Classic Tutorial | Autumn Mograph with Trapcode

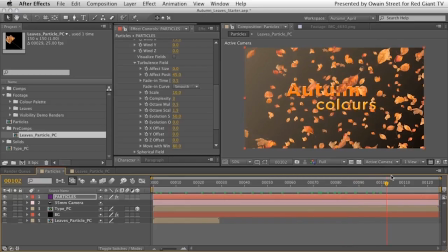You know, they're really beginning to pick up this kind of feeling of randomness, which I really, really like. Like as if some are on an updraft, some are getting blown down. So, you know, towards camera a little bit, away from camera. It's starting to look really interesting.
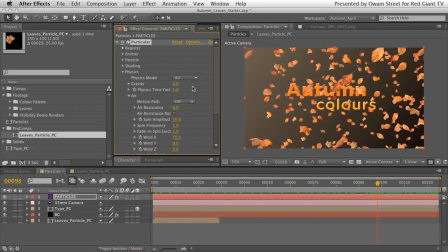So actually now I think we are done with the physics section, so let's close that up, let's keep things neat, let's close up air, let's close up physics. And what I want is I want each individual particle to have a little bit of rotation. So, you know, again, logic tells us we want to go to the particle section of Particular, so let's open that up.
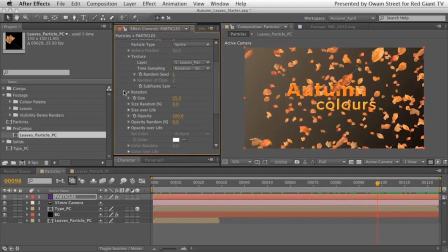And here we have a rotation option, so if we open that up as well, you'll see that we've got a rotate in Z. Now you can just apply a general rotate in Z, but do you see that each one is rotating, although of course they're all at sort of slightly different angles because of the way the photographs were taken and everything.
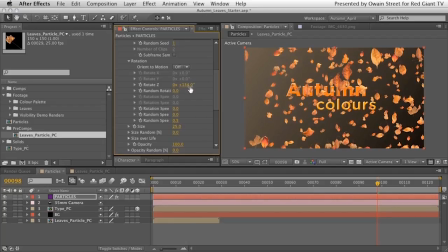You'll see they're all rotating the same amount. So actually, maybe that's not what we want. What we actually want is this, let me just pull this box open so you can see what they say. We want random rotation. Okay. Now why don't we type in a random rotation of 15, something like that.
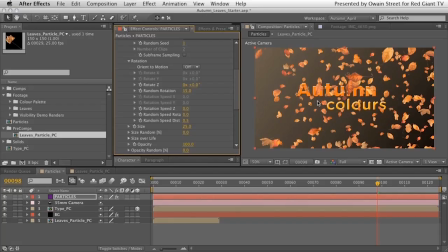You see they've all been offset slightly differently, and that's great, because what it means is if you've got a repetition of, say, this leaf here, you know, somewhere else in the composition, then hopefully it's going to be rotated at a different angle, so therefore it will look more like a different leaf, which is kind of the look we're trying to get here. What we can do as well is we can add a bit of random speed rotation to everything.
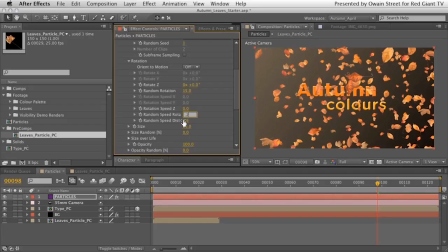And why don't we just type in quite a small amount, something like 0.2, because believe me, these figures, you don't need a lot. A lot goes a long way. And let's type maybe maybe point two into this one as well, which is going to be enough. In fact, it's probably time, isn't it, that we actually hit a preview on here.
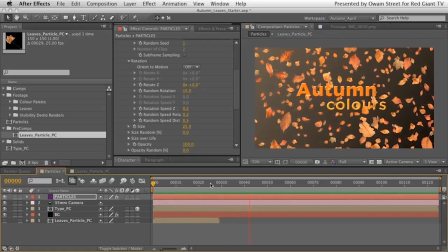So I'm going to hit zero on my numerical keypad, and I'll see you in just a second. That's our cloud of particles at the moment, you know. Perhaps we could tweak them a little bit. Perhaps they could have a little bit less... for some reason that leaf seems to have a bit of a kick in it, and I'm not entirely sure why at the moment,
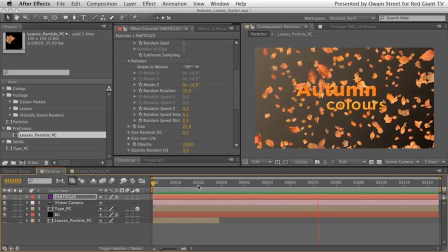because everything should be happening relatively smoothly, but it's probably just a few random factors just kicking in at the same time. So, you know, please feel free to come in and, you know, open up things
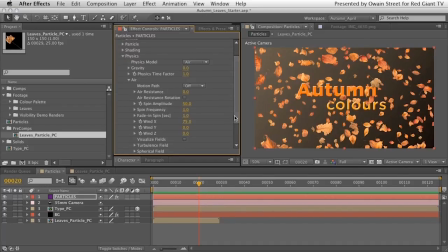like the physics section again and tweak it until you're happy with the setting that you're getting. I'm going to reduce the spin amplitude down actually a little bit. I'm going to increase the wind up to, say, 100.
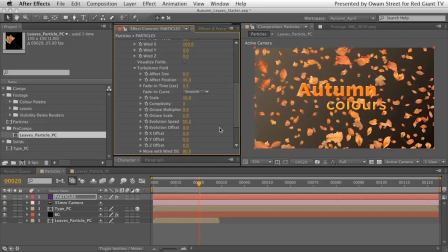Maybe actually have a look at the turbulence field and maybe take the complexity down to 2. Let's see if that's still got that kick to it. Again, let's do another quick preview. 0 on our numerical keypad, and again, I'll see you in a second. And I think you'll agree that looks a lot smoother there, doesn't it?
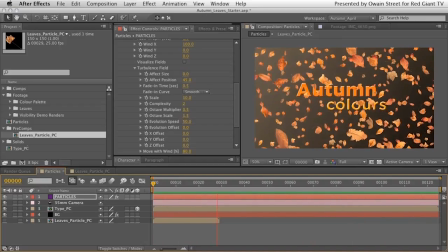I'm a lot happier with that. But there is another little problem that has appeared here, and some of you may well have noticed that because the leaves are being blown across in the x-axis and they're travelling across
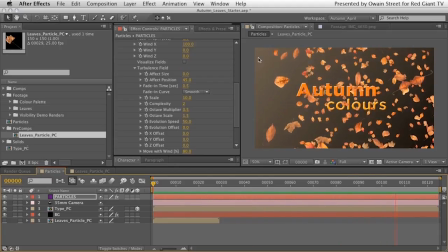the scene as we wanted them to, what you'll notice here on the left-hand side here is it actually starts to thin out. And that's because, of course, we've created a sort of a finite-sized cloud of particles in our 1,500 by 1,500 by 1,500 emitter. And all those leaves are being blown across the screen, and actually it's running out of leaves.
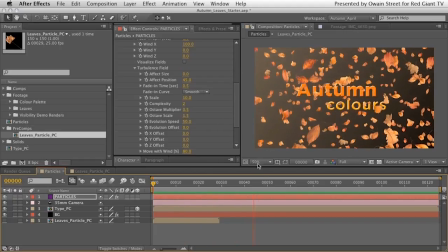So one of the ways to get around that would be to either increase the size of the emitter or to blow it across the screen less with the wind setting. I'm actually going to go for the former. I'm going to increase the size of the box emitter.
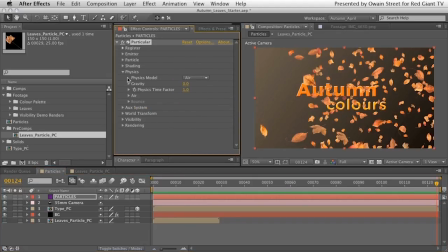So again, if you recall, that's in the emitter settings, quite hopefully fairly obviously. And what we're going to do is we are just going to go down to our emitter size X here, and we're just going to scale that up until on our last frame we are happy that there is enough particles.